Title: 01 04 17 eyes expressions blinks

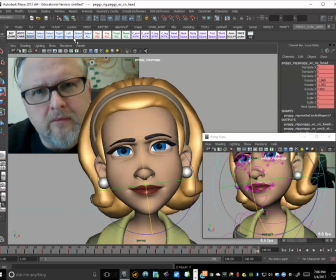[66:21]
Okay, so select all, set a key. All right, so now I want to go into the graph editor because I've been animating in auto spline, right?
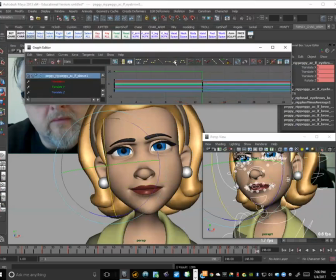[66:32]
And I want to set this to step tangents, but I'm going to save because I've been saved since we started.
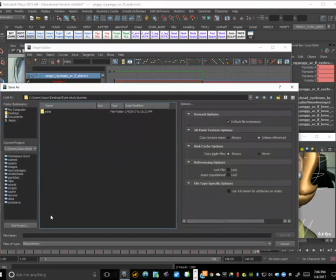[66:38]
Okay, so under scenes, let's go to blocking.
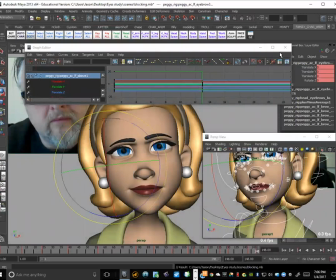[66:47]
Okay. Okay, I'm in step tangents, and now we'll do like a quick play blast here.
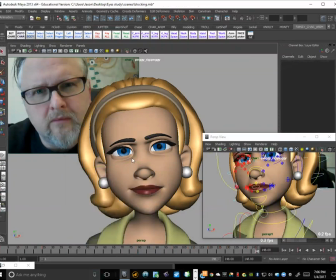[66:55]
Right, so like pick on this window, make sure it's that one, and I will do a little play blast just to see if everything's kind of reading, right?
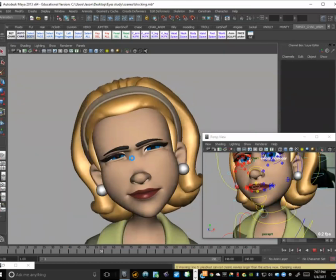[67:02]
If everything, like the timing and like the squints and everything has to feel like it's appealing, right?
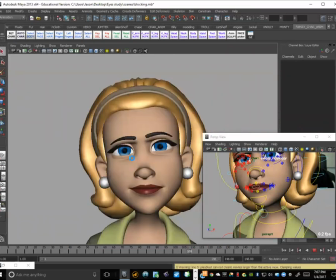[67:09]
And when I'm doing a play blast, I don't want to see like the live action reference.
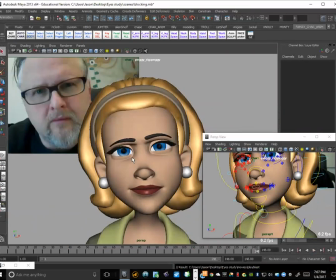[67:14]
I want to see basically just the character, you know. I want to see like because I don't want to be distracted by what I'm actually doing.
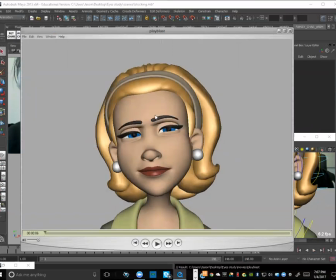[67:21]
I want to make it look good for her, right?
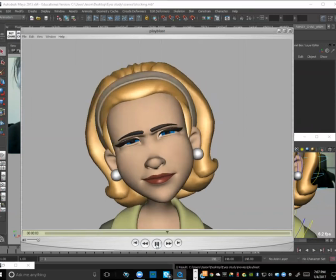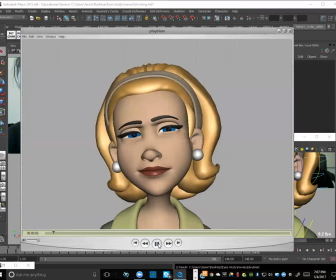[67:31]
Good. Okay.
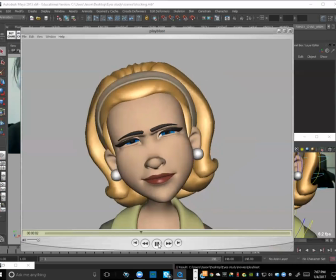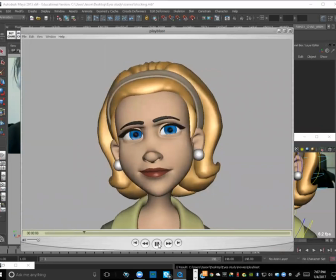Okay. Good. Good. There's a certain kind of vulnerability with this character.
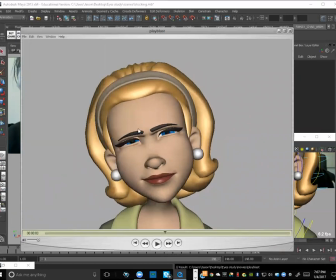[67:58]
There's some poses like that feels really strong. That feels like she's really squinting.
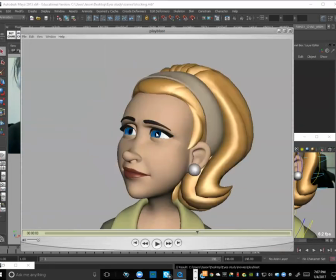[68:02]
When she turns over here, she almost feels a little worried here, which is kind of nice. And I think it's because of the angle of the lids, because they're higher, sort of like in the middle, and angle out to the sides. So it's making her giving her a little bit of vulnerability in here. You know, here it doesn't.
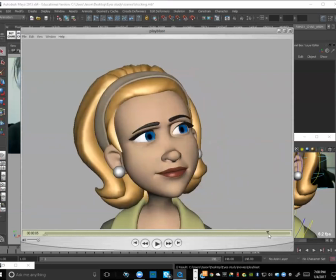[68:21]
She doesn't feel too worried. And this one feels okay. This doesn't feel as worried because this part right here is higher on the outside. If I turn this to be higher and this to be lower, then it would feel more worried, right?
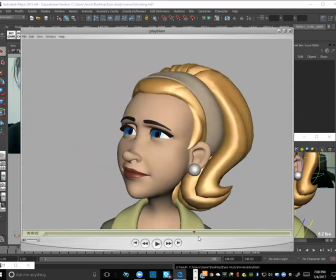[68:40]
So you can see like in here, like if I just rotate this one to be lower here and higher here, it wouldn't feel as worried. So it's kind of interesting. All right, good. So a couple of more breakdowns.
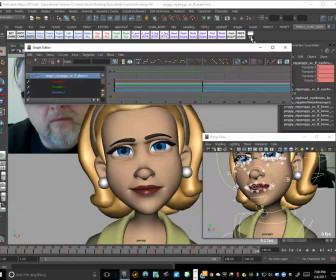[68:55]
So I go ahead and I do a select all, and we'll go ahead and do like the auto spline.
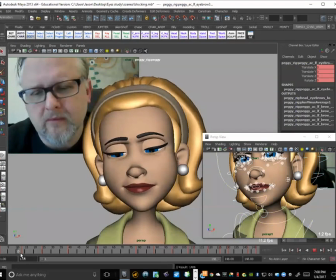[69:02]
Okay. Now before like I do like the like just to see the computer's in between, so I don't want to see those yet. I need to like set a couple of breakdowns in here so that we set up the windows of time, right?
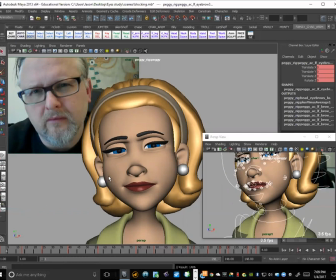[69:15]
So each pose I've got to ask myself how long is it going to be on the screen for, and how fast is my transition going to be? So if I'm looking at the live action reference, I want to see like where do I move?
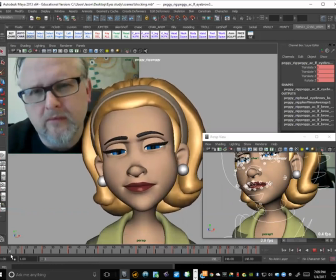[69:28]
And it's basically somewhere like around here, right? I want to see like where is the most amount of motion happening, right? So it's like this is basically where the tilt happens. So my window of time is really 1 to 8 for that first pose, right?
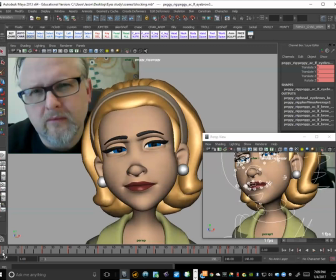[69:45]
So I could probably go to frame 2 because I want a little bit of motion, and then key this, like middle mouse on frame 8 and set a key on everything, right? So I want the whole thing, right, for 8, okay?
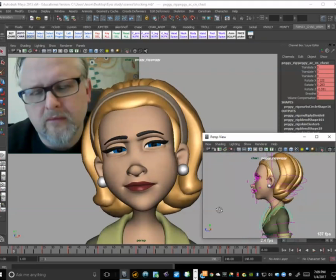[70:01]
And I'm just looking at the body now, right? So I might just have like that little bit of rotate back, okay? Because I can feel myself rotating back, but my head hasn't really changed that much angle, all right? So I'm just gonna grab this and just start to move back.
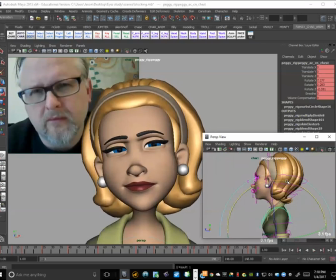[70:19]
Okay, so we get that little bit of pull back this way.